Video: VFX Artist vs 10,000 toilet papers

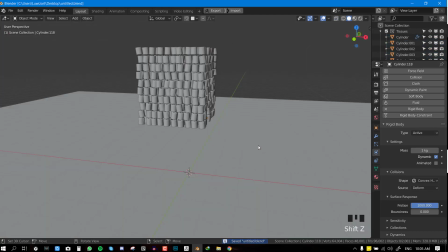This is going to make it not be so, this is going to help it reduce the motion. So if we play it again,
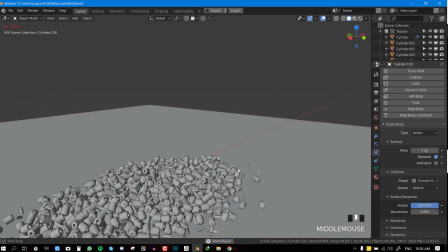we can see we're getting more of a pile kind of simulation, and we can even increase this too, just for the sake of it.
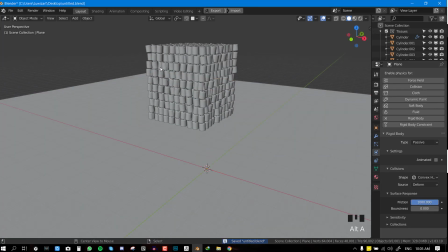So now let's say we're happy with this and we want to proceed.
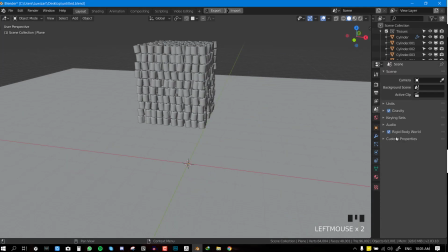We can easily go to the word settings, and you can see we have your rigid body check. Once you add the rigid body, this is created for you. So we go to the cache and let's bring up our timeline.
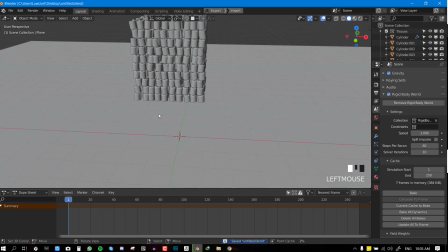So let's leave it at 250. It will not take long to bake, and we can just go ahead and hit this bake, and Blender is just going to calculate everything for us.
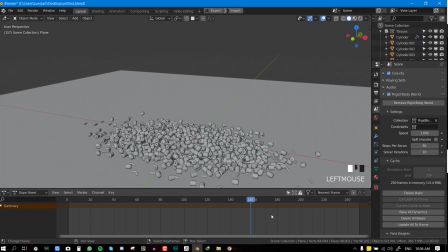So it's done baking, and we can play this now just by scrubbing the timeline, so you can see what we have.
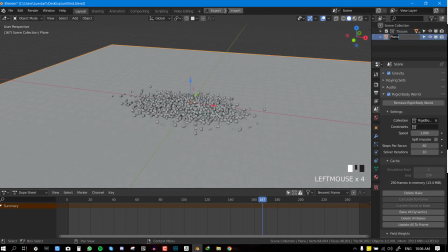So now let's set up for quick render. So this is going to be our simulation_floor plane. So we can duplicate this and hide one of it, since we don't want this rendered.
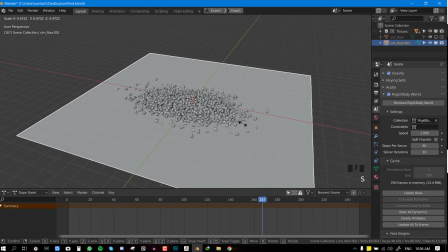We just want it for simulation. But this for rendering, we can just scale this down slightly and just try to create a studio.
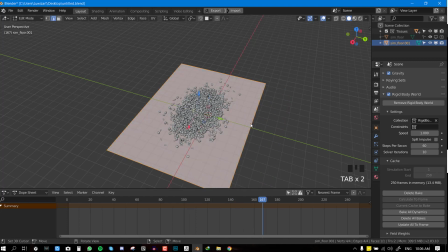So we can select the edge,
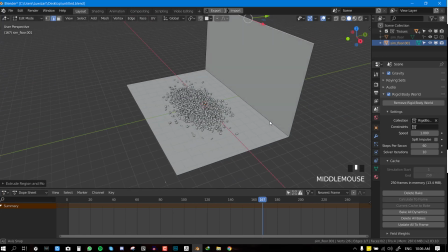extrude Z, and we'll just grab this edge and bevel it slightly.
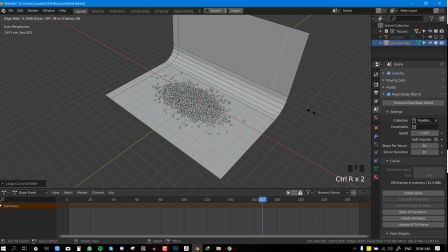We'll add an edge loop here and add one here, and now we can just add the subdivision.
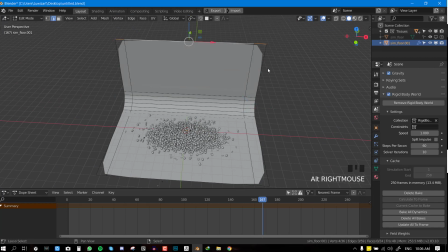Okay, so
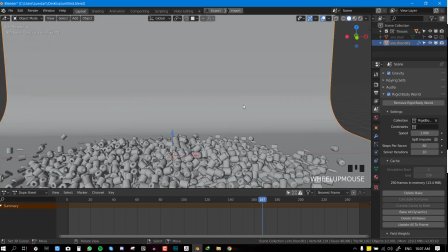we smooth it out, we have a basic studio setup, and we can add our camera.
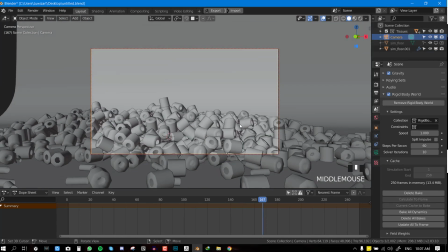So let's try to get a nice angle.
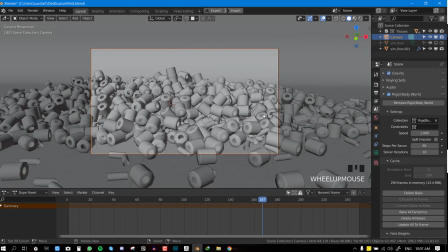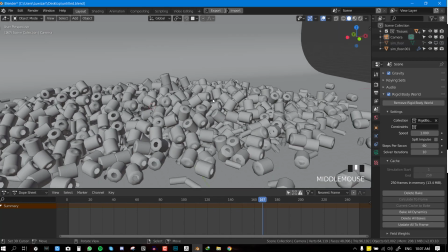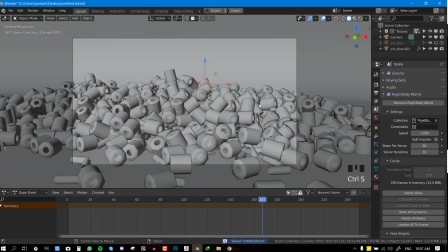And right now we don't have like a focus object, so let's make one special.
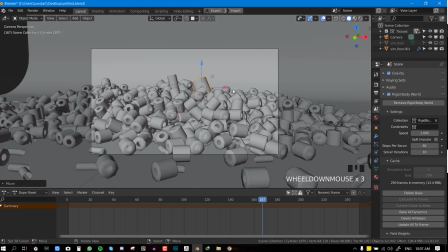So we can select this just to make it stand out from the rest, because there's nothing interesting about just bunch pile of tissue papers.
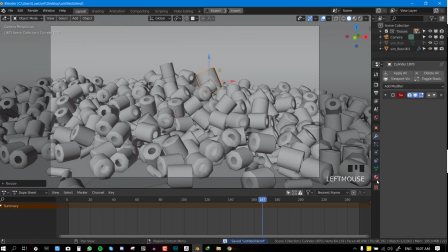So we can just go to the material,
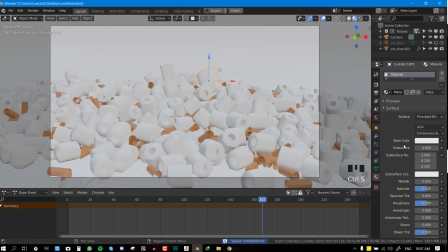create a new material, and we'll call this, we'll make this pink so it stands out from the rest. So there'll be something interesting to at least look at.
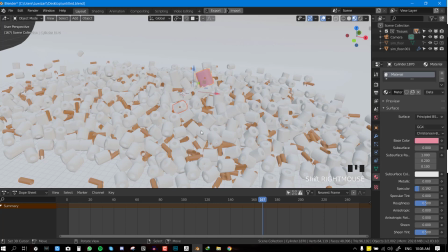You can do it for a couple of tissues.
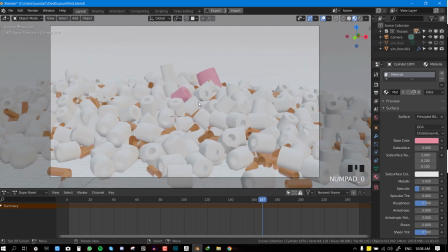So if you hit Control L, you can copy material. It's like, okay, so it looks a bit interesting now.
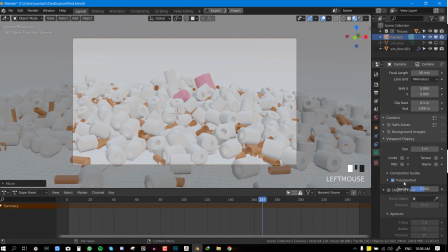Now we can get the viewport and turn on the opacity.
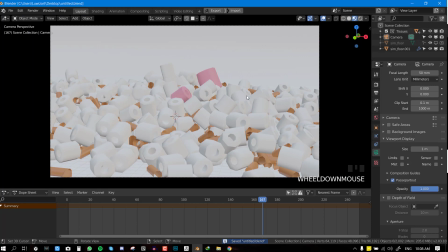Okay, and if we hit render, probably will not get a nice result.
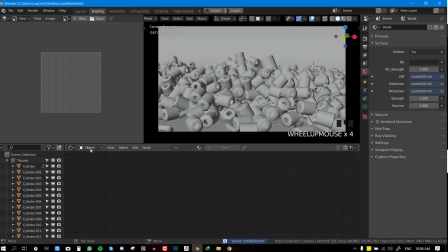Let's play with the lighting for a bit. So I'm going to be using HDRI to light the scene, and I already have like a default one which I usually use.
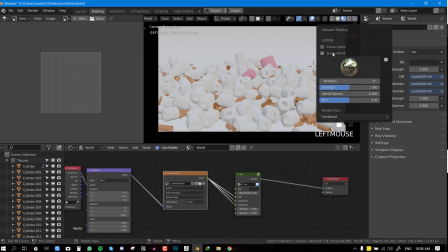So if we hit material preview and check scene light, we can just,
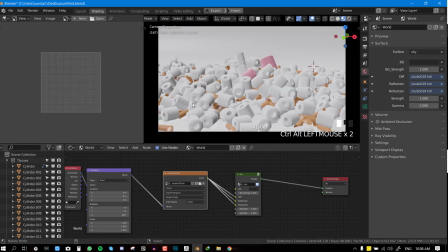I'm using a nice add-on that allows you to just move your mouse to spin the HDRI. So I don't think I'm getting a nice lighting. I can try another one. So
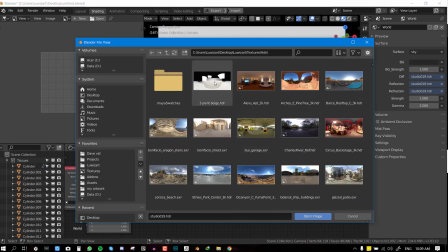let's get something indoor or something like this, and I'll reduce this gamma.
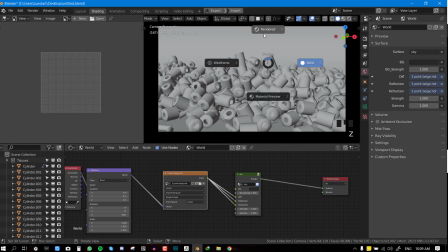So I've gotten a lighting I'm happy with, and I can select the
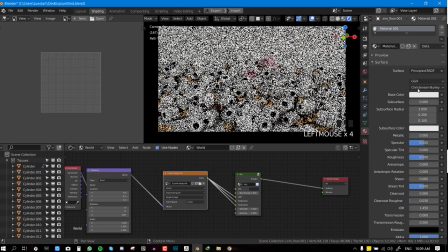studio plane and just give it a nice blue color so it stands out from every other thing.